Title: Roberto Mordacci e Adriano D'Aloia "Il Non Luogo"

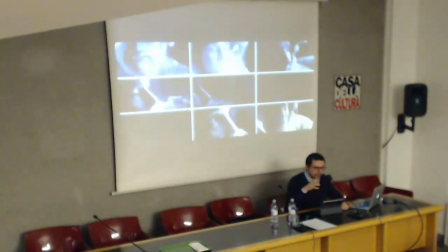7208s
Questa, diciamo, reincorporazione avviene attraverso questo lento, quasi inavvertito, perché non, la prima volta almeno non ce ne accorgiamo, avvicinamento fino a questo nuovo ancoramento. Penetro dentro al casco.
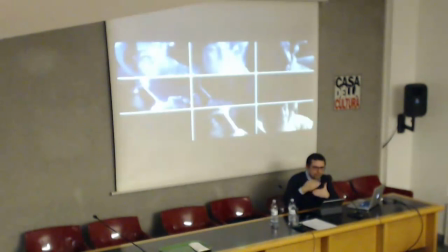7226s
E il momento in cui viene oltrepassata la soglia è assolutamente non è segnalato, se non con appunto un'attività acustica, che si aggiunge a quella invece visiva, in cui la macchina presa si volta e si allinea otticamente allo sguardo del personaggio.
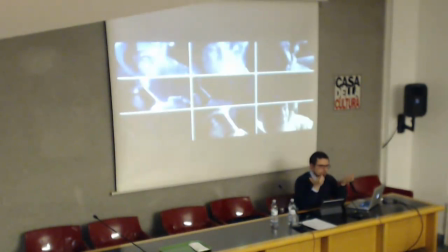7244s
È una soggettiva, è diciamo un processo di soggettivazione ottico ma anche acustico, perché io in quel momento sto sentendo ciò che lei sta dicendo dalla sua prospettiva, sono dentro il casco, sto sentendo come lei sta sentendo la sua voce,
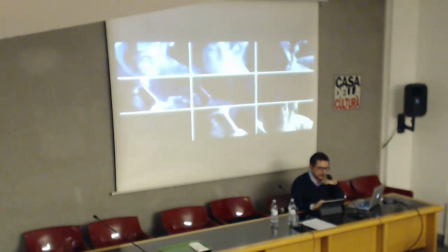7261s
sto guardando ciò che lei sta guardando, è un processo di soggettivazione. E concludo dicendo allora che l'empatia appunto è la possibilità di trasformare forse un luogo impossibile, un luogo ideale, un luogo utopico invece in un luogo topico.
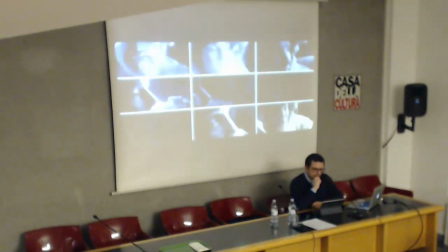7281s
La citazione iniziale di Einstein diceva l'empatia è l'atto paradossale attraverso cui la realtà di altro, di ciò che non siamo, non abbiamo ancora vissuto, che non vivremo mai, che ci sposta altrove, nell'ignoto, diventa elemento dell'esperienza più intima,
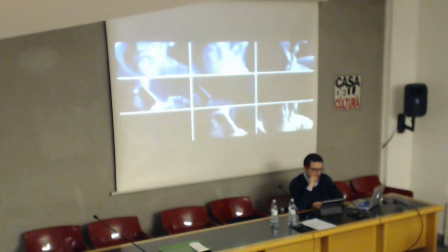7299s
cioè quella del sentire insieme che produce, cioè di trasformare un luogo ignoto che ci fa paura, che ci turba per l'insicurezza che implica, che continua a porci delle domande, non tanto sui confini dove finisce l'universo o sull'esistenza di nuovi pianeti,
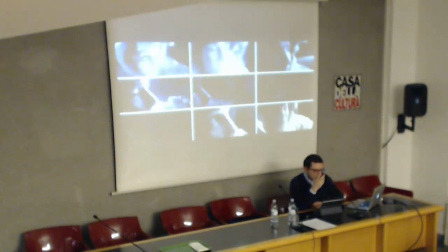7317s
ma sulla vita e sulla morte. Non a caso tutto ciò che accade, che chi ha visto il film lo sa benissimo, dopo la sequenza iniziale che abbiamo visto, è un lungo viaggio a ritroso, esistenziale, interiore, ma anche una lotta fisica e psichica di rientro nel luogo naturale del nostro corpo,
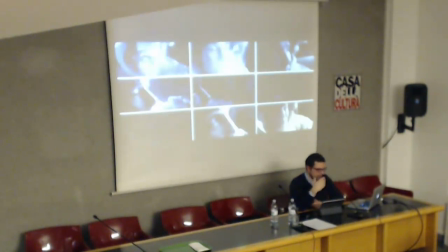7336s
delle nostre relazioni, nel luogo della nostra memoria, del nostro futuro. Si torna a terra. Grazie. Abbiamo tempo per qualche domanda.
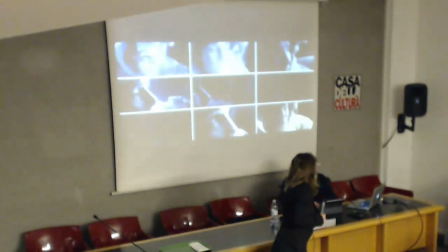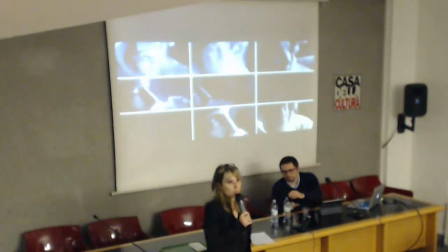7359s
Anche se ci sono le domande, se c'è qualcuno dei nostri studenti, si può venire a firmare anche senza aspettare la fine, perché sono preoccupato dal fatto che le sono sempre pochissime.
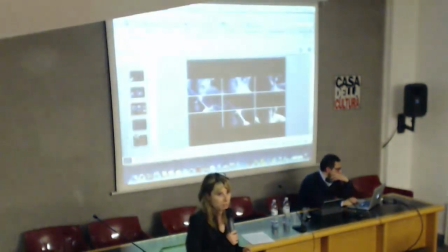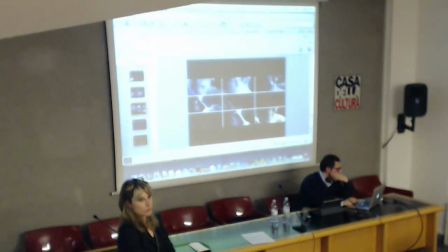Beh, sono stremati.